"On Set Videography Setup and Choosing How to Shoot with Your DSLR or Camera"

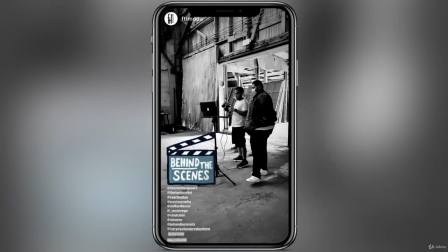(0:00)
Alrighty, and so it's time to hop right into the deep end. You're going to be not seeing my face too much in this section because I wanted to
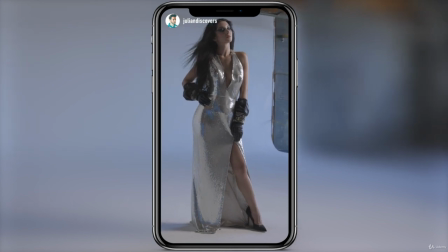(0:09)
maximize your time with this on-set experience.
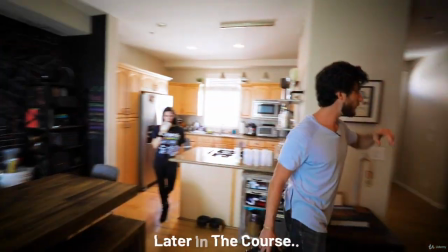(0:13)
So don't worry, we're going to have plenty of FaceTime later in the course. So what we're going to do is actually open up this door.
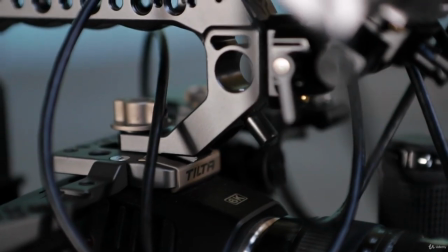(0:22)
Oh, you see? But this is really a real-life on-set experience for you.
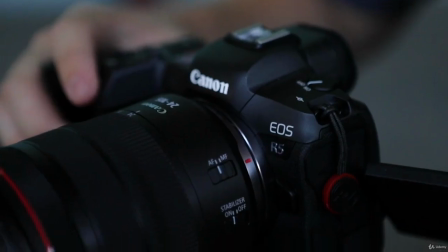(0:31)
So this is going to be a crash course and, a preview of what we're going to be learning throughout this course.
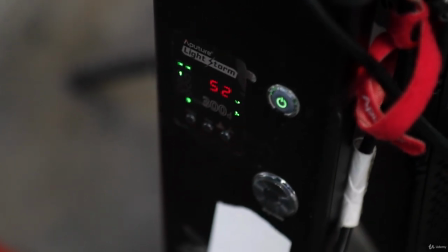(0:39)
So if you're hearing things in these next few learning lessons that you don't know yet or you don't understand or it's terminology you've never heard, don't worry.
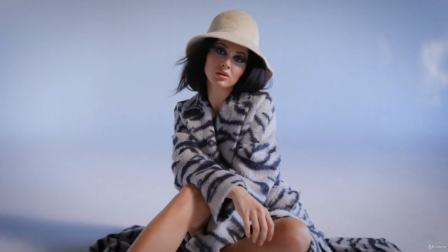(0:47)
The biggest thing here is me showing you why you would do certain things when making a video.
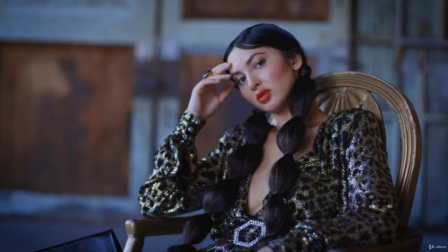(0:54)
Then we're going to get into the how throughout the course.
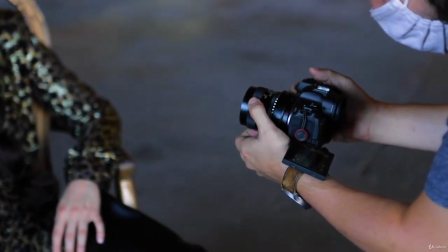(0:59)
So this behind the scenes set of learning lessons is just going to help you get the gears
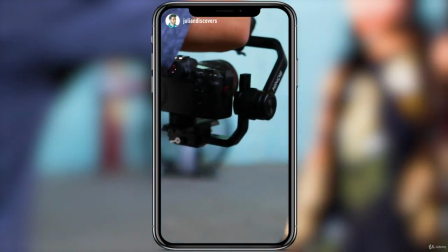(1:04)
turning and kind of open your mind to different video creating possibilities.
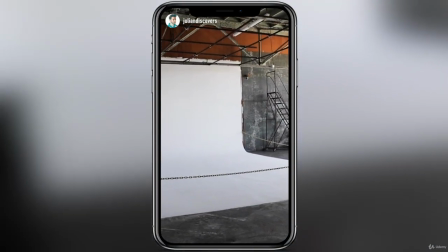(1:09)
And so now we're going to time travel to me and Luis right before our shoot. So what is up, guys? So, and I said, what up, guys? Right. We're here today, and for this portion of the course, my friend Luis is going to be taking us through some cinematography principles.
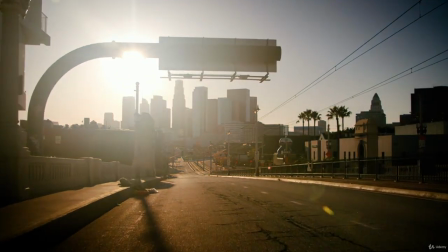(1:23)
So we're all on set today in downtown Los Angeles, and we're going to be taking a look at lens choice,
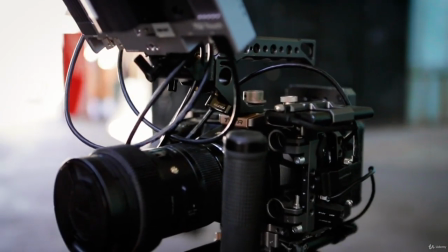(1:29)
camera movement, and some other cinematography principles that we haven't learned yet in the course. So Luis is a good friend of mine. We've shot together for years. We're going to have a fun shoot today, and we're going to try all different types of cameras,
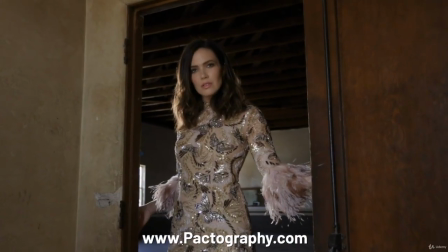(1:42)
so I'm glad you're here so I can show you what we're all about, It's going to be fun. Bada boom,
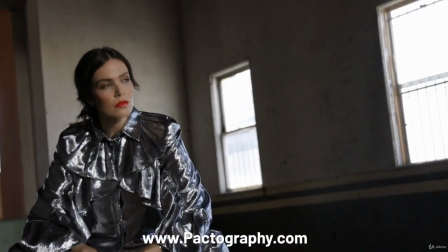(1:49)
there it is.
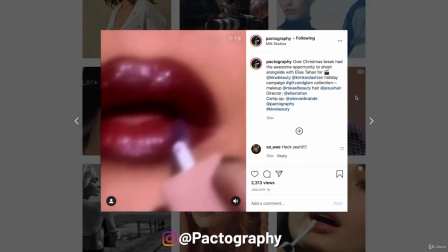(1:49)
So I'll put a montage of Luis's Instagram, his website, and his content so you guys can get an idea of the kind of content that he creates. So with that said, I will see you guys in the next learning lesson. Perfect. Now let's dive into this.
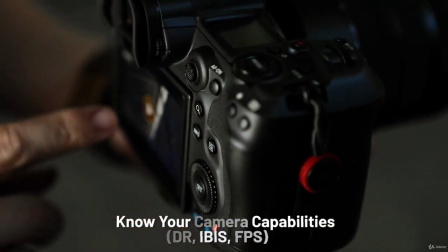(2:04)
So the first thing I want to talk about is knowing your camera capabilities.
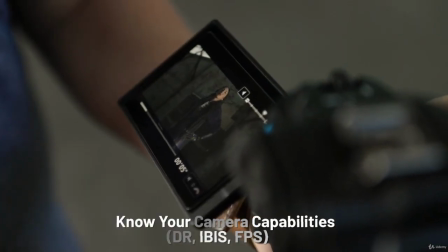(2:08)
Whether you're shooting on a phone or a DSLR or a mirrorless camera, you want to know the dynamic range.
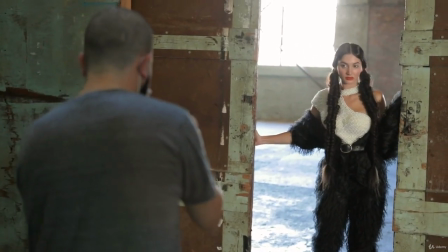(2:14)
You want to know the frames per second that your camera will shoot. You want to know the in-body stabilization that it has.
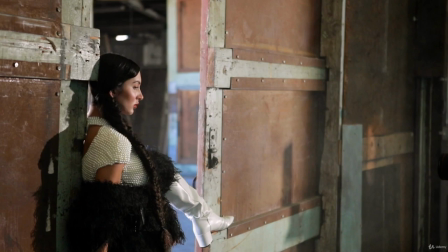(2:21)
These are all going to really dictate what you're going to do and how you're going to do it.
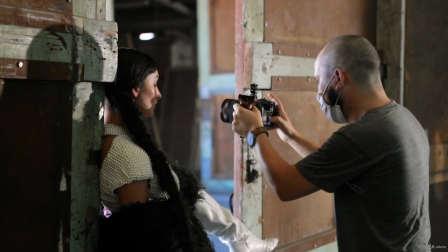(2:26)
Because Luis is really familiar with his camera,
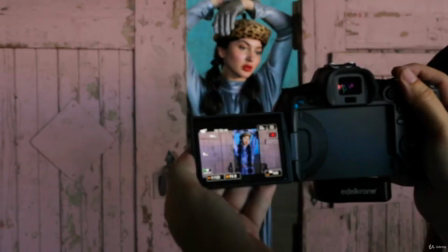(2:28)
he knows he can get away with doing a lot of handheld shots during the shoot because of the in-body image stabilization that his camera has.
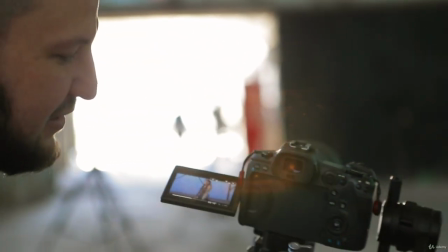(2:36)
He also has a really good idea of the type of lighting that's going to work the best for his camera and what slowing down
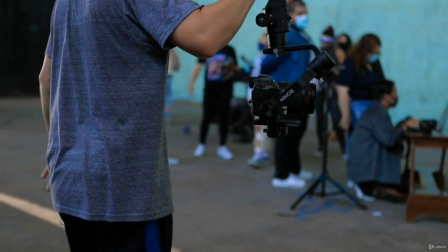(2:42)
his 60 frames per second footage in post-production is going to look like for the final product.
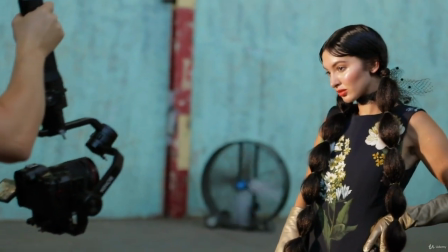(2:48)
So I really want you to hold on to that and keep in mind that the more comfortable you become with your equipment,
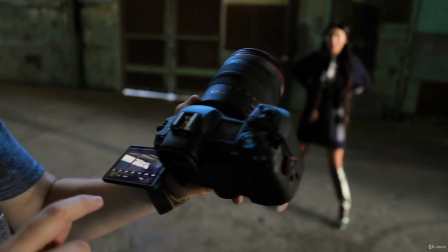(2:55)
the easier it's going to be to translate your idea through your
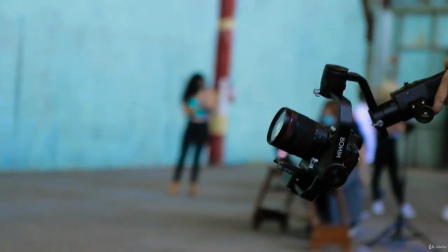(2:59)
camera into creating the final product that expresses your original idea.
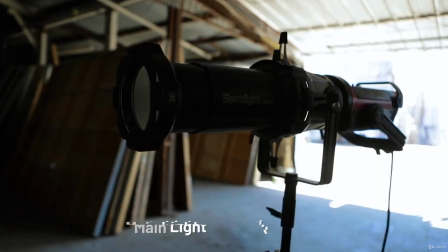(3:05)
So let's say that you have your location picked out. In this case, our main light source is 5500 Kelvin,
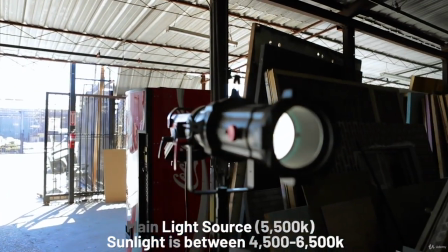(3:12)
which is going to be a nice natural looking light because sunlight is between 4500 and 6500.
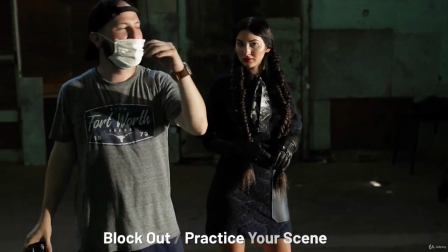(3:19)
And let's say you planned and blocked out your camera shots and your character movement,
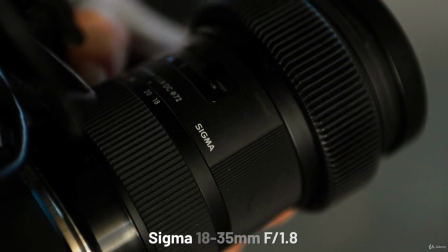(3:25)
and you've chosen your lens, you have everything ready to go, and you're ready to start shooting.
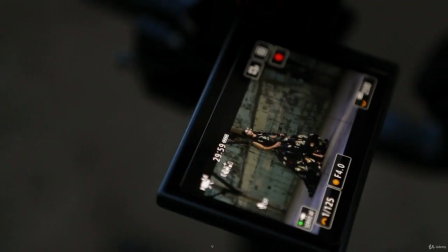(3:31)
Now what do you do? So we're going to really start with the basics here.
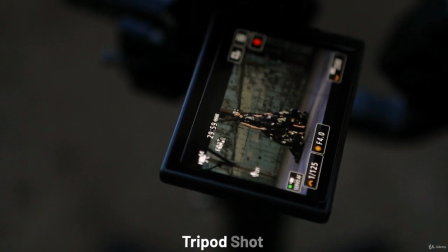(3:36)
The most basic of shots that you have to choose from is simply a tripod shot.
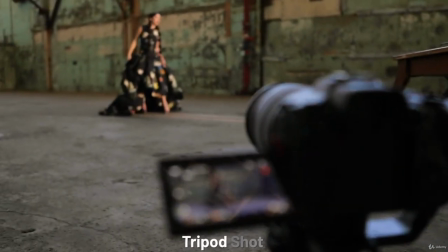(3:41)
Now you can see in the situation that we are deciding to shoot this on set is when there's not a whole
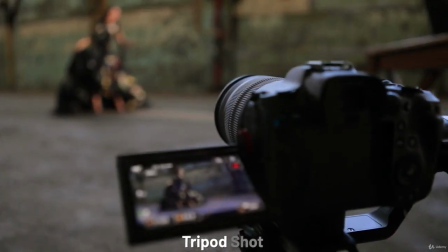(3:46)
lot of action going on and we want the viewer to focus on our character.
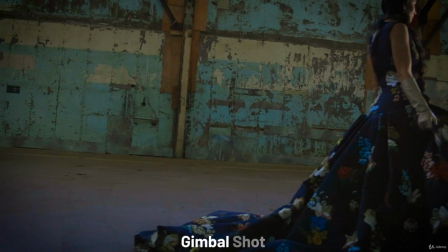(3:51)
Now in the next shot, when we chose to switch to a gimbal, you can see same character, same outfit,
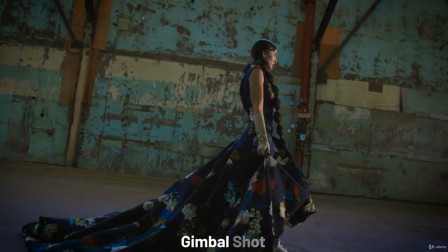(3:57)
same background, completely different feeling because we're moving our subject and we're moving with our subject.
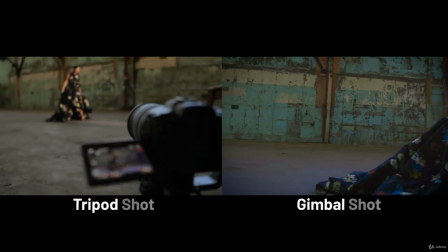(4:04)
So you can see the comparison here. Tripod shot is very static.